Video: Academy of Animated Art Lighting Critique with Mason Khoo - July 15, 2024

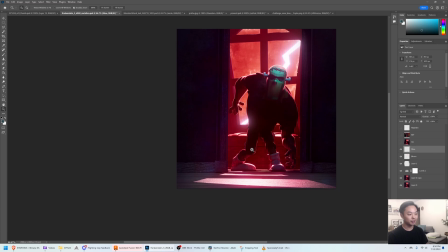256s
I think it's really cool to like read his kind of gnarly, you know, looks a little bit
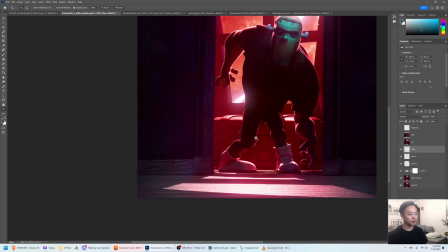265s
broken-ish leg there, and I think taking this down will really help kind of sell that even more.
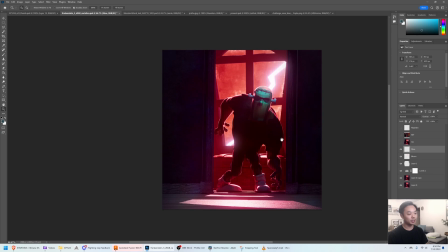272s
And one other idea that I had, that it might help if you want to do this,
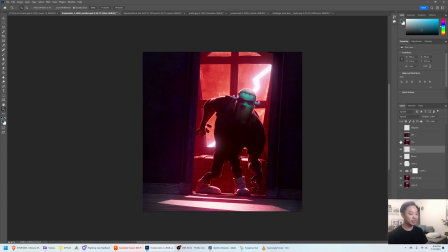280s
is just tilting it a little bit, tilting your camera a little bit.
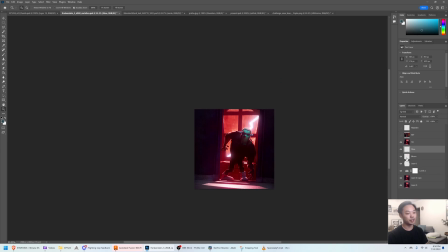285s
Um, might give like a little bit more of a unsettling effect. I don't think you should go a ton. I think it'll get a little cheesy if you do a ton, but 5 degrees or so, I think could help destabilize the image a little bit, and it might be kind of an interesting
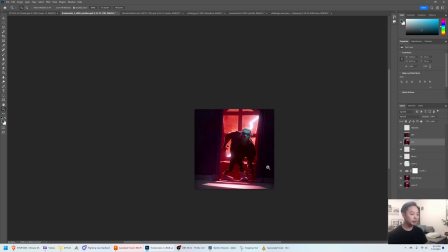306s
idea. And one other thing I'm noticing is, I wonder if um,
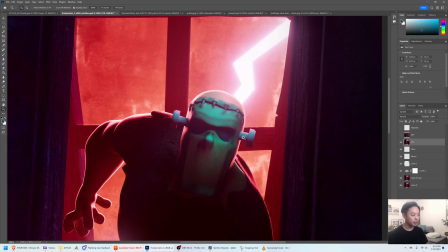313s
working on the material for these bolts here, they're supposed to be metal, I think.
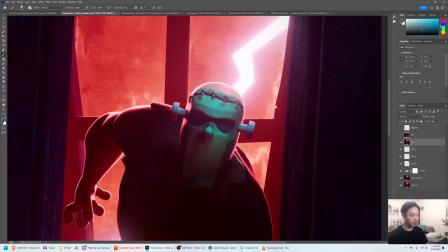318s
Um, Maybe making them look slightly less plastic might help with the feeling of this,
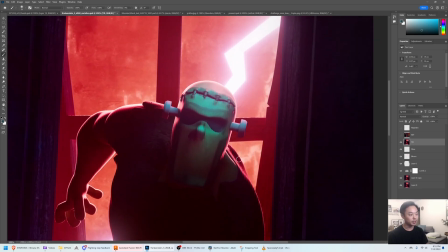326s
because you have all these like nice wood textures and the shirt texture, so it could help it, read a little bit more real. Um, you just want to be careful with like,
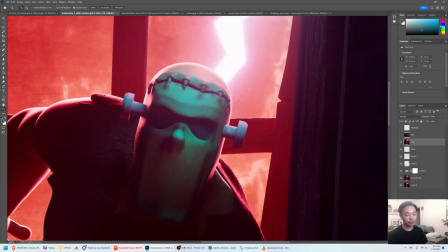341s
if it is metal, maybe make it dirty or not that reflective,
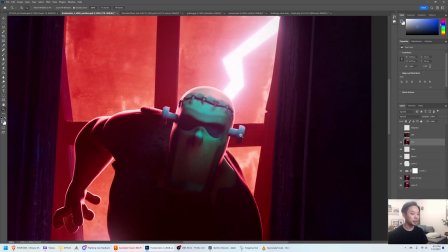347s
because you might get a super hot hit on the metal, and you might not want that because it might distract away from the graphic read.
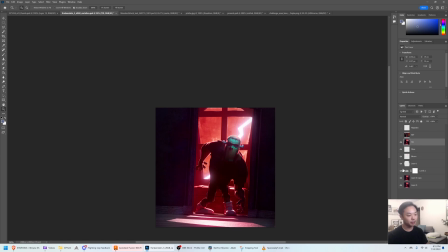354s
But yeah, I mean, you can see I didn't do too much to this. I think it's in a great place right now.
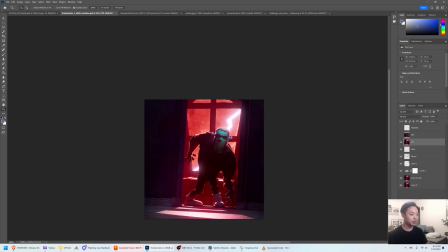361s
Just some small adjustments, and I think, again, pick and choose which ones you think apply to your sensibility and your story.
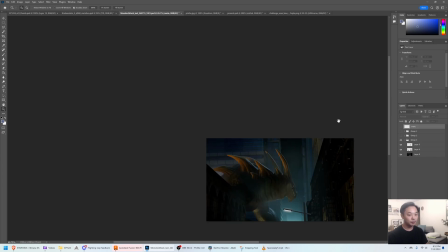371s
But yeah, hopefully that's helpful. Thanks. This next one is 3 frames from Marie on the Discord.
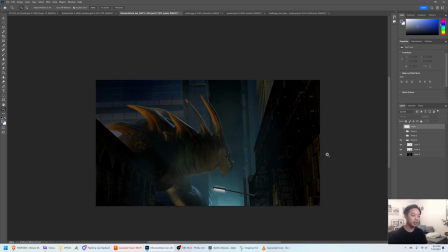380s
I saw the previous iterations of this, and this iteration. I love what you've done here. Um, Sorry, let me take off those paint overs. So basically, these are the 3 images that she submitted,
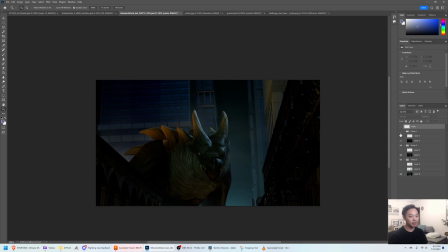399s
which I assume will be a animated clip at some point, which would be really cool to see. So I think this is in an awesome place. I especially love this first frame.
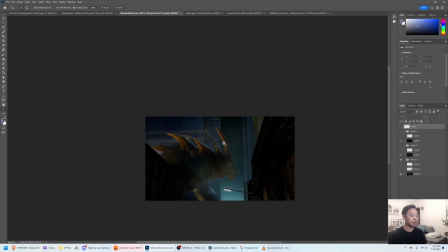411s
I think this first frame really sells the scale of this.
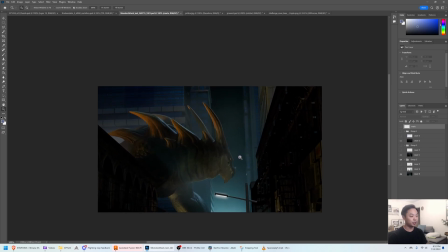416s
You posted some images of Jurassic Park and other dinosaurs that you were using as reference. I think this is super successful, even compared to those. I think it would be really cool.
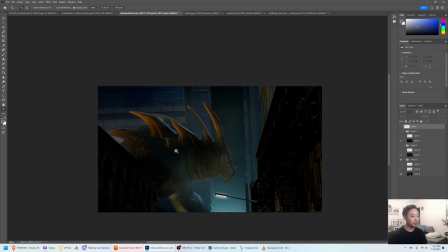430s
You were talking about, adding some explosions and maybe some bullets hitting the monster. It would be cool to see this warm light, which I think is from an explosion or some fire, to like pulse a little bit.
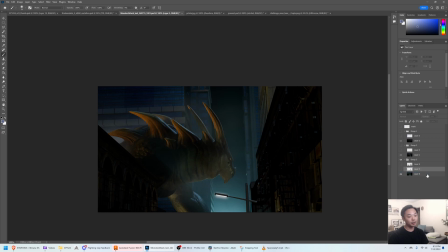447s
One thing that we do a lot for fire is, let me draw. So sometimes we'll go, like with fire.
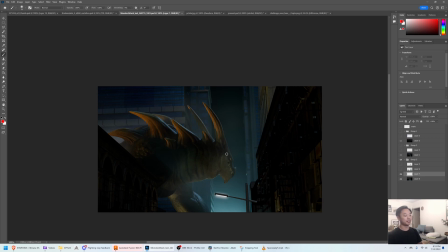460s
Fire doesn't emit just from one point, right? It's not like, it's different than taking a light and dimming it on and off, on and off. If you look at fire and how it interacts with objects, you'll see shadows that dance, right? When you say the flames dance.
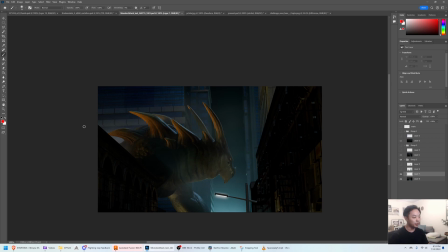477s
So it would be cool if you're kind of trying to make this firelight, to make it so that you have one light over here and then one light a little bit offset and another light a little bit offset, and maybe between those 3 or 4, you sort of pulse them at different rates,
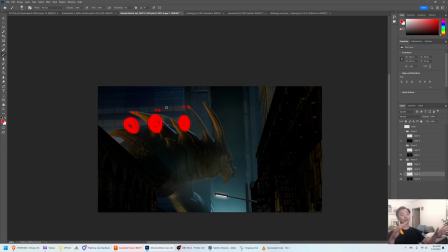496s
and then you kind of get that effect of the fire is wider than it is, and is more intense in different areas, and you get sort of dancing shadows. So that could be cool to play with on these warm hits.
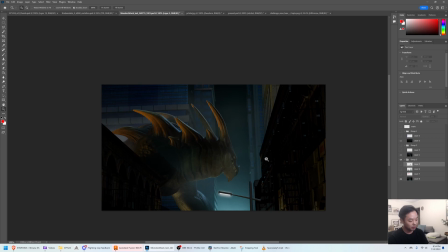512s
One thing I was noticing was, it feels like these front buildings aren't getting enough atmosphere. They sort of look like maybe a separate element that was comped in. Like in an old movie, it kind of looks like a miniature.
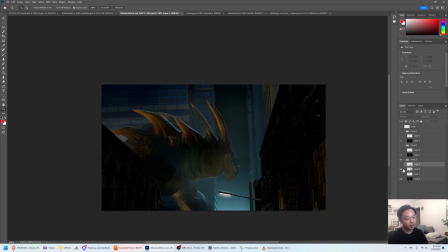530s
It was comped into the front, and I think what could help is getting some of this atmosphere that you have, that's really selling the scale of this monster, getting some of that onto these buildings as well.
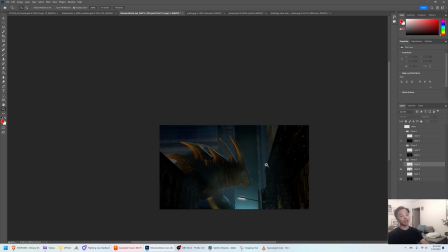545s
Might help us see like, well, we're looking kind of far away, but look how huge this monster is, right? Because I love everything you've done with the character itself. I think it's just sitting it in the environment a little bit more, and also,
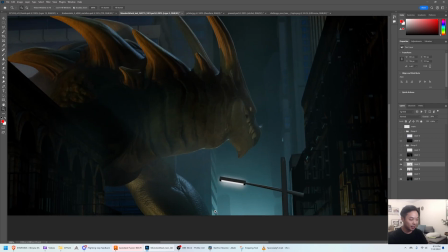561s
maybe a bad drawing, but I added some more kind of buildings in the back.
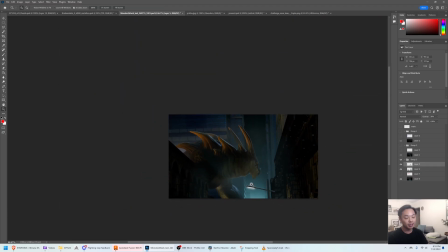565s
I think it would be cool to sort of expand the city a little bit more and make it feel like it goes on forever. So this monster is rampaging through all of it. Some of these other frames I think are super successful as well.
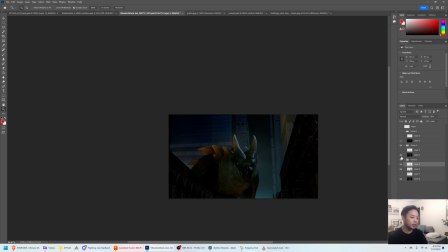582s
One thing I was noticing, again, this is kind of, to talk about integrating the character with the background.
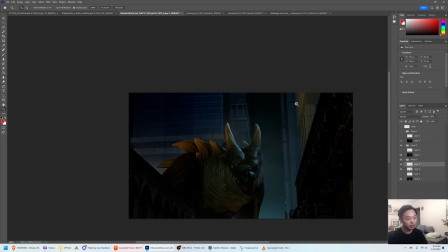589s
It's getting this strong hit, which looks like moonlight, from the back screen right, and the buildings aren't getting any of that. So I think hitting those buildings with some of this cool light could help a lot with kind of selling,
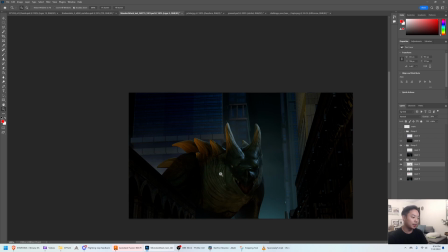605s
this monster in this environment, I think you can sort of do it strategically. Like you don't need to hit the entire building. I think maybe hitting a portion of it and playing it like, oh, some of these buildings are casting shadows from the moon onto this building, just so you don't have like a huge
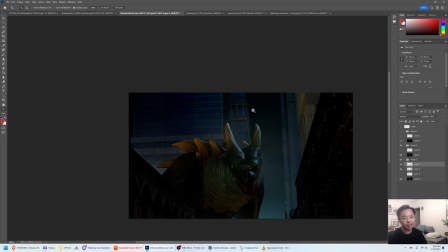626s
white shapes along this side of the building. But getting some sort of hint of moonlight hitting these buildings, I think would help a lot. And it might even be cool, if the moonlight's coming this way, um,
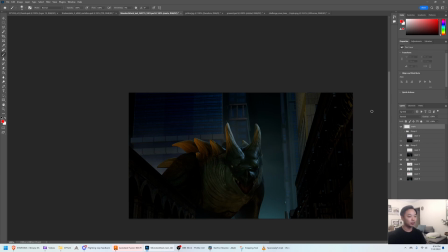641s
it might be cool to feel some of it over here, right? That's being shadowed by the monster. It could add some cool interactive like lighting, and as the monster moves, let me do that in white.
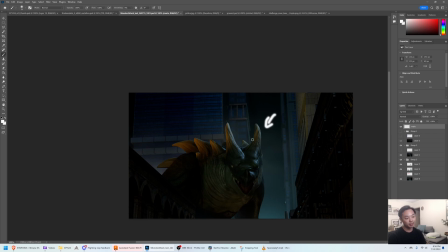660s
Like say the moon's back here, shining down here, and it's hitting over here, but it's being shadowed by the monster on this end. Might be kind of cool to sell the scale even more.
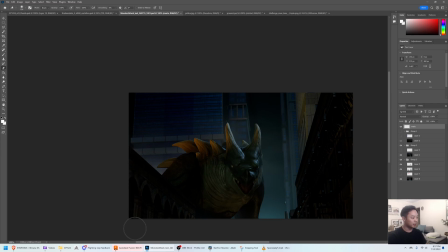676s
So just a suggestion, I think might help integrate better. And then this one it feels like you've lost that atmosphere a little bit in the back.
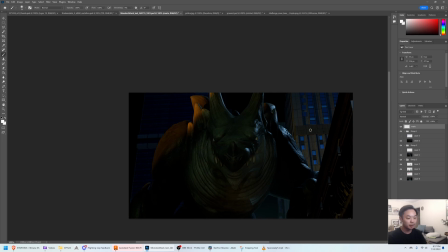690s
That it's super black back here, and the I see a little bit of it down here, but it doesn't look quite as heavy as it did back here. So I think maybe getting some of that back would help.